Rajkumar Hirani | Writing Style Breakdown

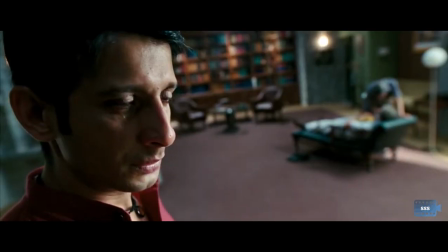Every scene in a Rajkumar Hirani film will make you feel something. It will make you happy or it will make you sad.
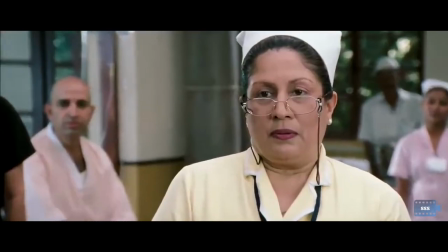It will make you laugh or it will make you cry. But every scene will draw an emotional response from you.
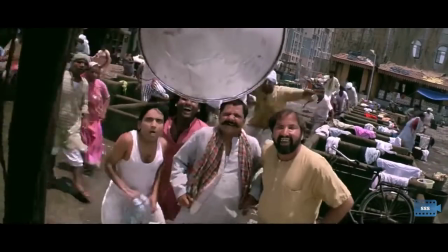That's how people never get bored in his movies. He understands the pulse of the mass audience and gives them exactly what they like.
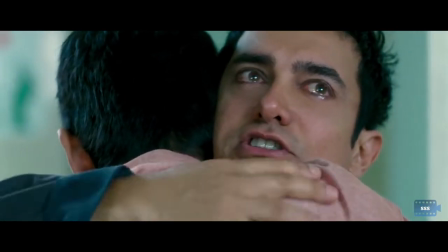Simple and interesting scenes served with a lot of emotions. A recurring subplot in his movies is father-child conflict.
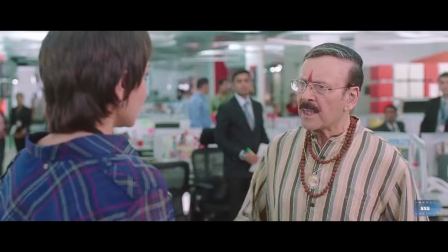There's some character whose relationship with father becomes strained at some point and gets resolved by the end of the movie.
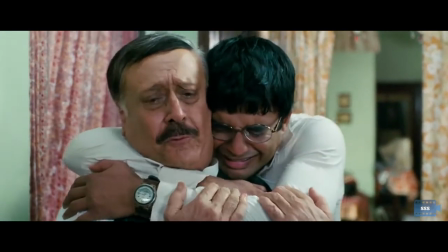These scenes are written to be very pungent and to make the audience cry.
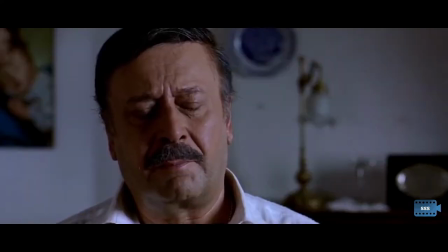Are you going to cry?
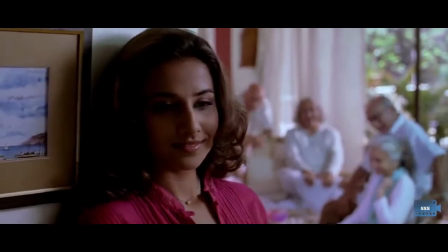Apart from this, he writes several small incidents throughout the movie which will amuse the audiences.
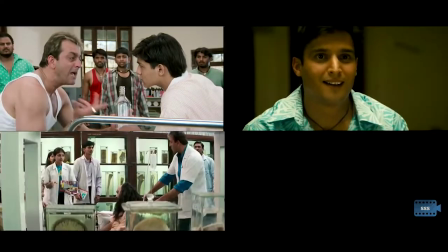Like the several incidents in Munna Bhai Amibayas where he helps the people in the hospital.
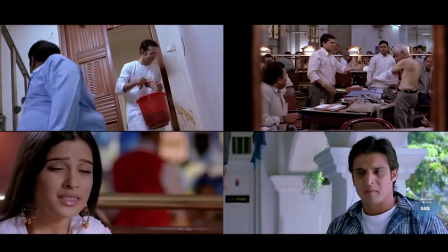Or the incidents in Lageroh Munna Bhai where he helps out the people over the radio. or the incidents in PK, where he challenges superstitious beliefs.
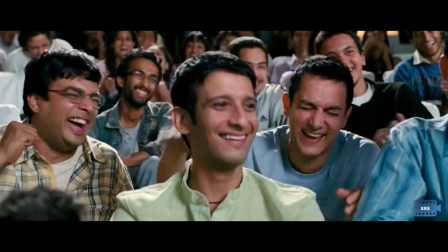Such small incidents spread throughout the movie keep the audiences entertained. Now, this is important.
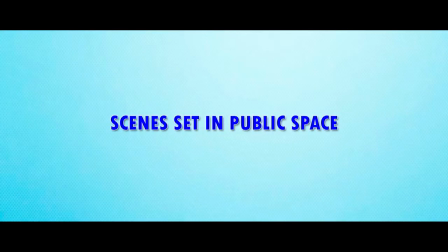As much as possible, Hirani tries to set his scenes in public space and among a large crowd.
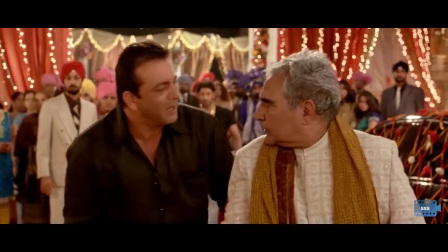This is a great way to accentuate the emotional content of your scenes. Let's list out such scenes which happen in between crowds.
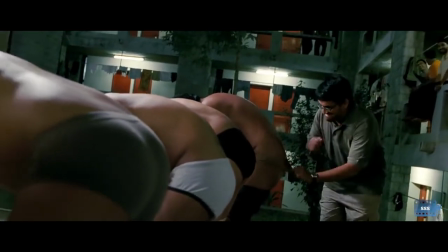The scene where Munna consoles our suicidal body. The scenes involving ragging. The scene where Munna helps people over radio.
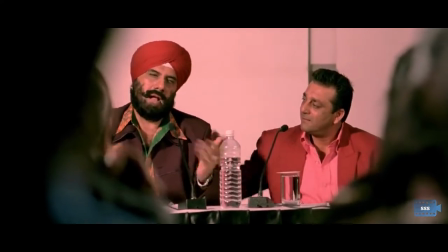The scene where Munna is disgraced in press conference, the induction motor scene,
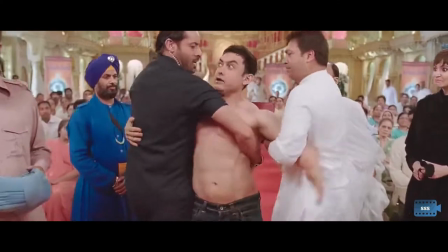the long definition scene, the tapasvi vs. PK scenes and of course the most popular one.
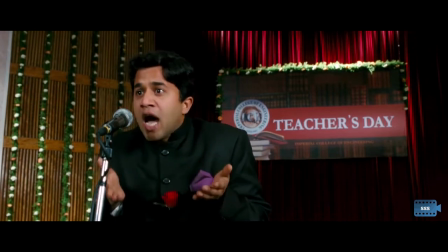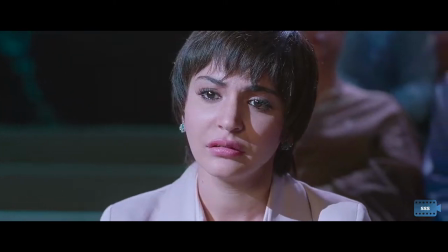During editing, Hirani can add reaction shots of people in the crowd and enrich the emotional content of the scene.
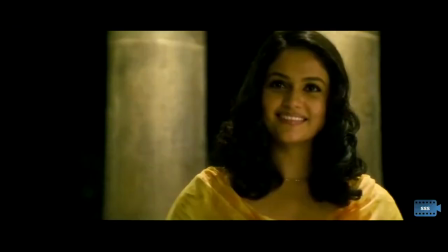It's a psychological trick. When you see so many people laughing, you feel happier.
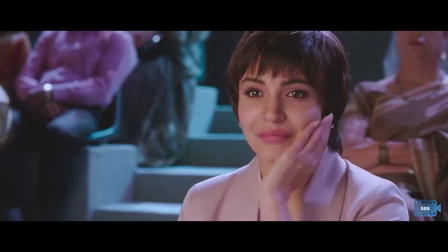When you see so many people crying, you will also end up crying. These smiling crying faces in the crowd dramatically improve your scene.
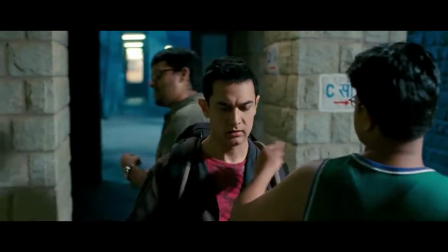For Hirani, a catchphrase is of utmost importance. He will devise a catchphrase which will resonate with the theme of the movie.
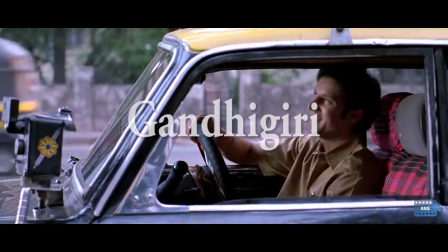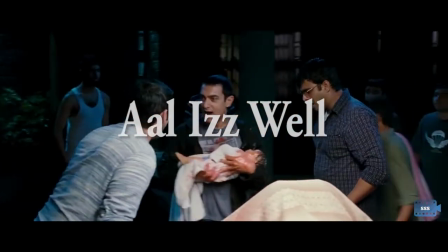All is well. All is well. All is well. All is well. This is the wrong number. This is the wrong number.
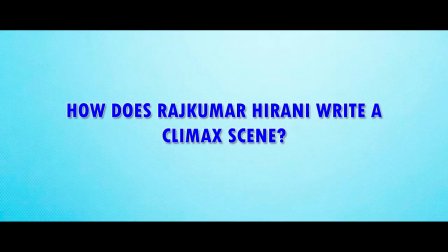This is the wrong number. This is the wrong number.
Now, how does Rajkumar Hirani write a climax scene?
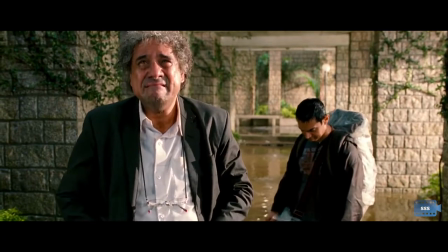There is one element which is absolutely critical to the climax scenes in his movies.
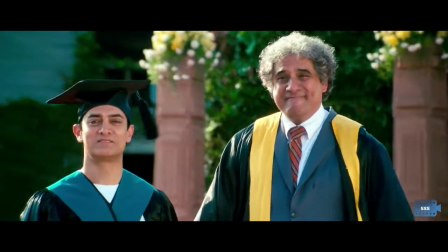Change of heart. The lead character wins over the antagonist not by fighting or defeating him in some battle, but by causing a change of heart.
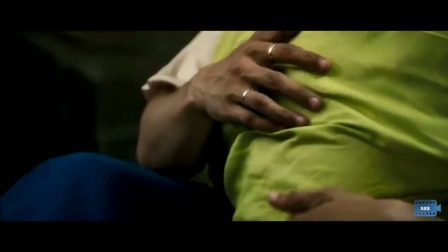He is usually at his lowest before the start of the climax scene. Munna has lost his friend to stomach cancer Munna is disgraced and thrown out
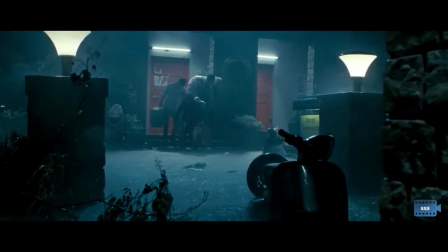from his radio show Rancho and his friends are expelled from college And
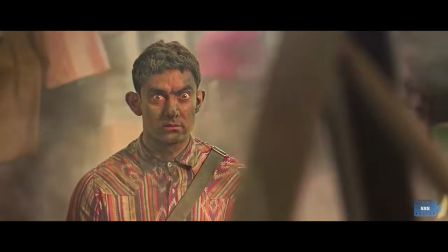PK has lost his friend in a bomb blast The lead character is at
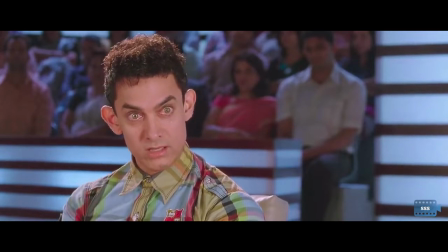his lowest But springs back to power in the climax scene And manages to
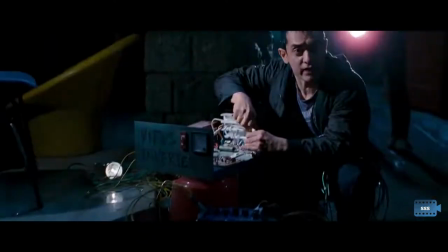win over the antagonist With his intelligence and generosity Like discussed earlier
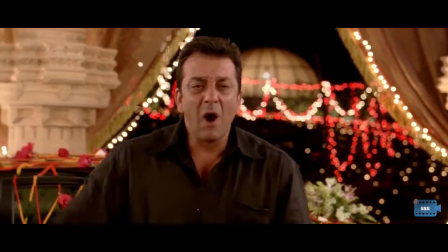These scenes are also set among a crowd Munna delivers powerful speeches which stir the crowd around him.
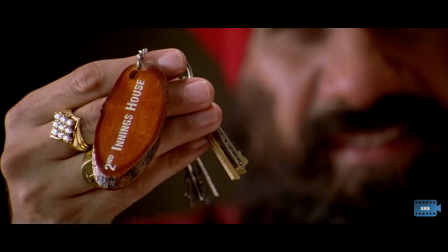Boman Arani, who plays the antagonist in both the movies, has a change of heart. Rancho helps in the delivery of Mona's baby in the midst of crisis.
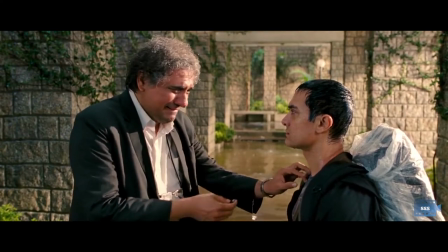Virus has a change of heart and acknowledges Rancho as an extraordinary student.
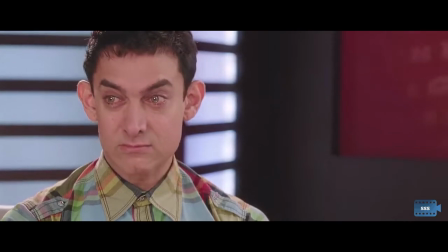PK proves on television that Surfrase had not betrayed Jagu. Jagu's father has a change of heart and warms up to PK and Surfrase.
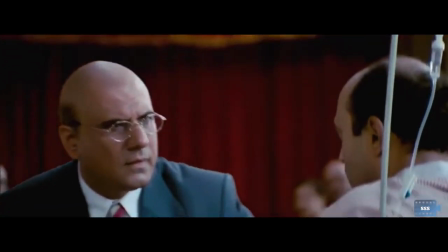A change of heart is a very powerful emotional element and Hirani's insistence on using it in every movie shouldn't come off as surprising,
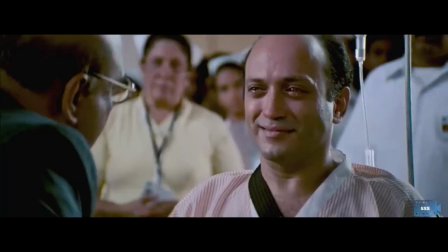considering our discussion on how he likes to pump up the emotional crescent of his movies.
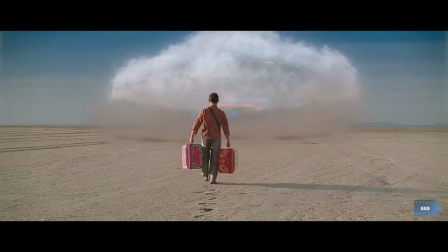So that's it, that's the Rajkumar Hirani style of writing.